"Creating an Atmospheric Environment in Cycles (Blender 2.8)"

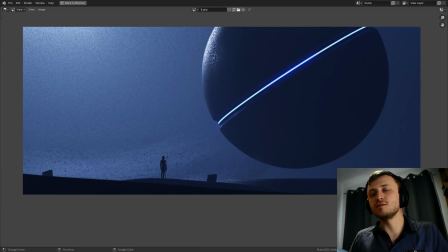[0:00]
Hi everyone, in this video I'm going to be showing you how I made this environment piece with cycles in Blender 2.81. Before we begin, you can download the file for free from the link in the description. So the first thing I'm going to do is talk a bit about Voidymetrics. Something you might immediately notice in the image is that there's quite a lot of grain. And yes, before you ask, this is due to a low sample count, but yes, it is intentional.
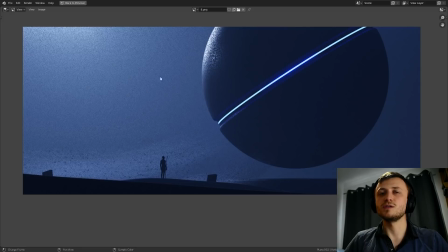[0:19]
It's actually ridiculously easy to remove this kind of noise in Blender now using the Denoise node in the compositor. But I like this effect because I think it gives the image some texture, and it also matches up well with the small surface imperfections on the sphere, as well as the dirt effects coming off of the terrain.
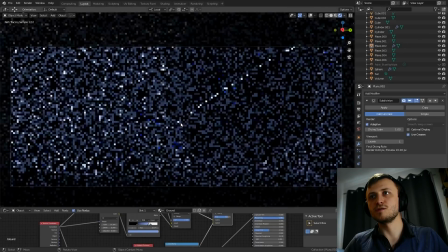[0:33]
The volume in this scene actually originates from a 3D object rather than the world.
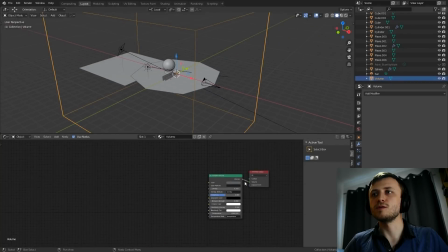[0:37]
We can see the object here, and if I open up the material nodes, then you can see how it's just a principled volume shader.
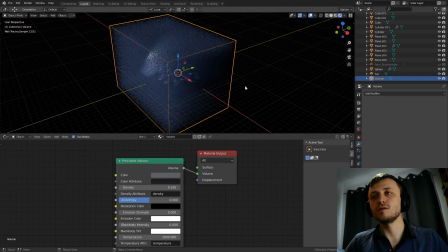[0:43]
I've done it inside of a cube rather than the world for a couple of reasons. Number one is because sun lamps don't really react well with world volumes in cycles, and number two is because it simplifies the scene. For example, when we're moving around the scene in the rendered viewport like this, we only have to render what's inside of the cube, so it gives us some extra performance when using the rendered viewport for prototyping.
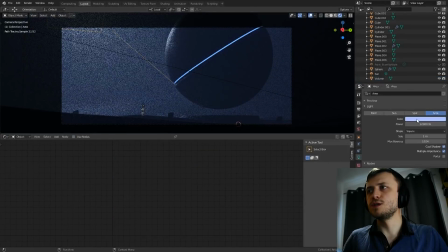[1:02]
I'm going to go into the camera view, and if I click on one of the lamps, notice that the color is not white, and nor is it the same color as the volume.
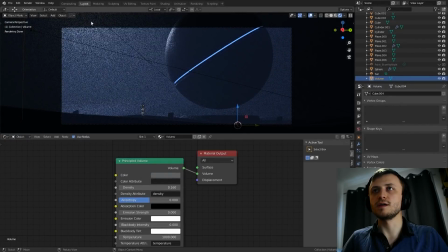[1:09]
There are two reasons for this color difference. Number one is that it allows for a slight color gradient across the scene, and number two is that through experimentation, I found that offsetting the colors between the light sources and the volume is a good way to be more precise when choosing the volume's color.
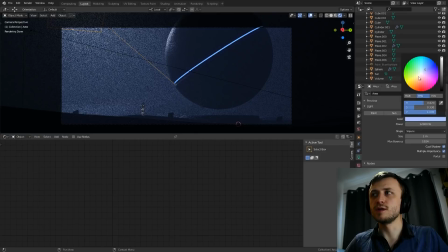[1:22]
If I go and open the color for the lamp, you'll see that we're staying close to white center and that's because we're trying to maintain this dull look.
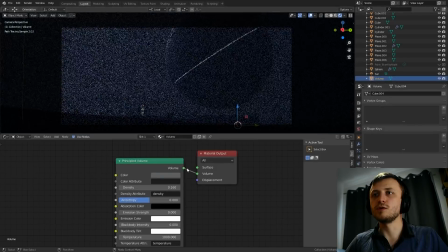[1:28]
Whatever we choose for the scene lights this color will mix with the volume's dull bluish gray color and that will offset it.
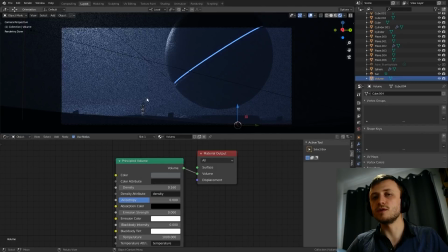[1:35]
When trying to get an atmospheric look like this it's good practice not to go too over the top with vibrancy and that's something I actually struggle with because I like using strong colors in my work.
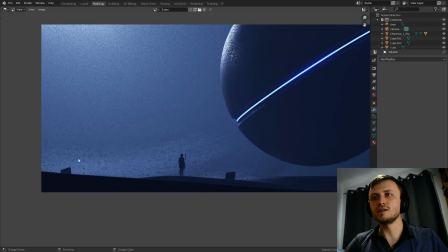[1:43]
Okay so let's start talking about the contents of the scene. In the final image you can see these dust particles to give the impression of dirt being picked up and carried away by the wind. This could have been added afterwards by painting over an original render but I decided to make them part of the scene so we could get this grainy effect over the top of them.
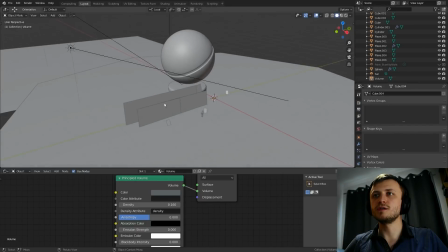[1:58]
If we go over to the 3D viewport, you can see a few different planes for these dust images.
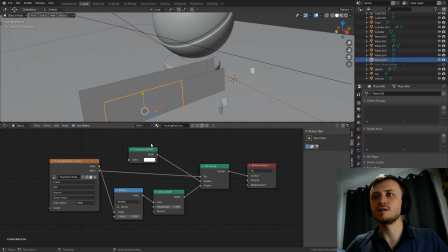[2:02]
And if we look at the material nodes for this, you can see that a transparent and a diffuse shader are being used to get the effect. The alpha channel of the input texture is used as the factor value of the mix shader node, but this is definitely not the only way to display transparent images on planes in the 3D scene.
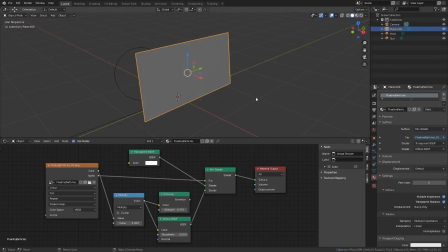[2:17]
If we quickly move over to this upper blend file, then I can demonstrate this for you. Notice here that we have a basic scene with a plane and a point light. In the material nodes for the plane, we have the same setup as before, but this time there's an emission shader as well as a diffuse shader. This is so we can compare the different behaviours. See how with the diffuse shader plugged in, the texture will react with the point light in the rendered view.
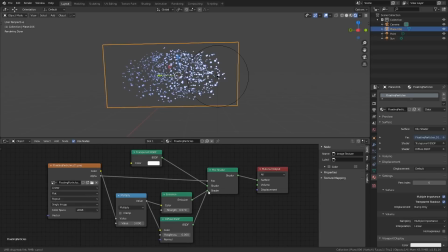[2:36]
But if I swap the shader with the emission, then it will stop reacting with the light source. The emission shader acts as its own light source, and what this means is that you can have complete control over the light and colour levels. This is really useful for when you want additive scene details that are disconnected from the regular scene lighting. An emission shader in this case is really useful for creating both subtle and strong effects.
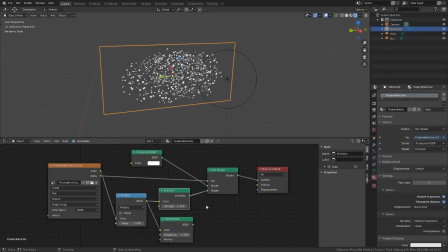[2:55]
In terms of subtle effects, an example could be dust particles or fog that you don't want to be overexposed by nearby light sources. In terms of strong effects, an example could be vibrant neon signs that are stuck on the side of buildings.
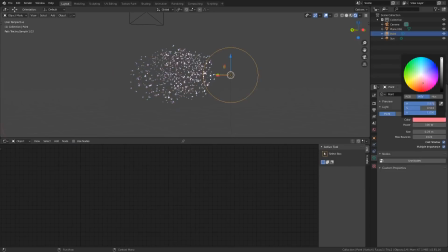[3:07]
You would use a diffuse shader, or any other shader that's light reactive like a principal BSDF shader, for textures that you want to interact with the scene lights.
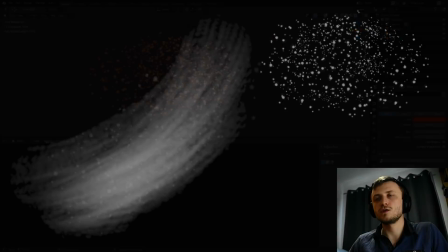[3:15]
An example could be sheets of paper near a fire. Just for reference, this is what the image textures from my scene look like by themselves.
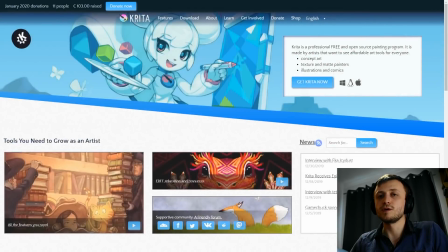[3:22]
I put these together really quickly using the default brushes in Krita, and if you don't know what Krita is, it's open-source digital painting software, and I highly recommend checking it out.
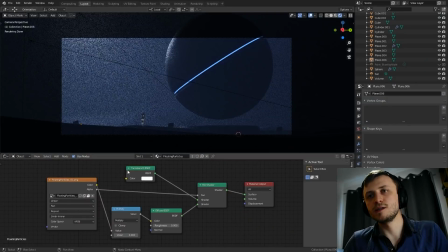[3:30]
If you download this file from the link in the description, I've made sure to package the image textures inside of the blend file, so you won't have to do any extra setup yourself.
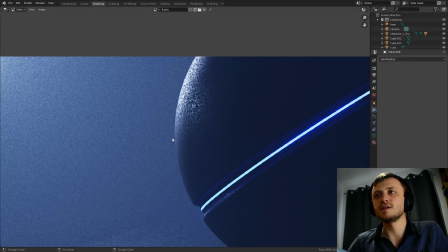[3:37]
Now in regards to the floating sphere, I've given it some basic surface imperfections to give the roughness some variety. Now the way I've done this is very simple.
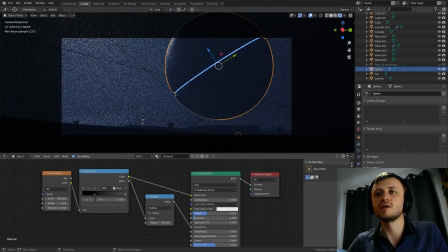[3:45]
If I go over to the object material nodes, you can see how it's just a noise texture plugged into a color ramp node, which is eventually plugged into the roughness input of a principled BSDF shader. The multiply node will let us control the intensity of the effect. The lower the value, the more reflective the sphere will be.
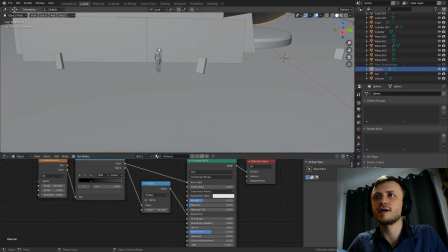[3:59]
Another thing you might notice while looking around the scene is that our character is floating in the air, but why is this?
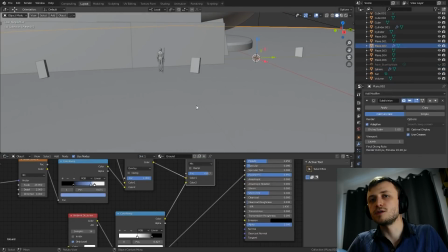[4:03]
Well it's because the ground is displaced via adaptive subdivision using material nodes rather than a regular displace modifier.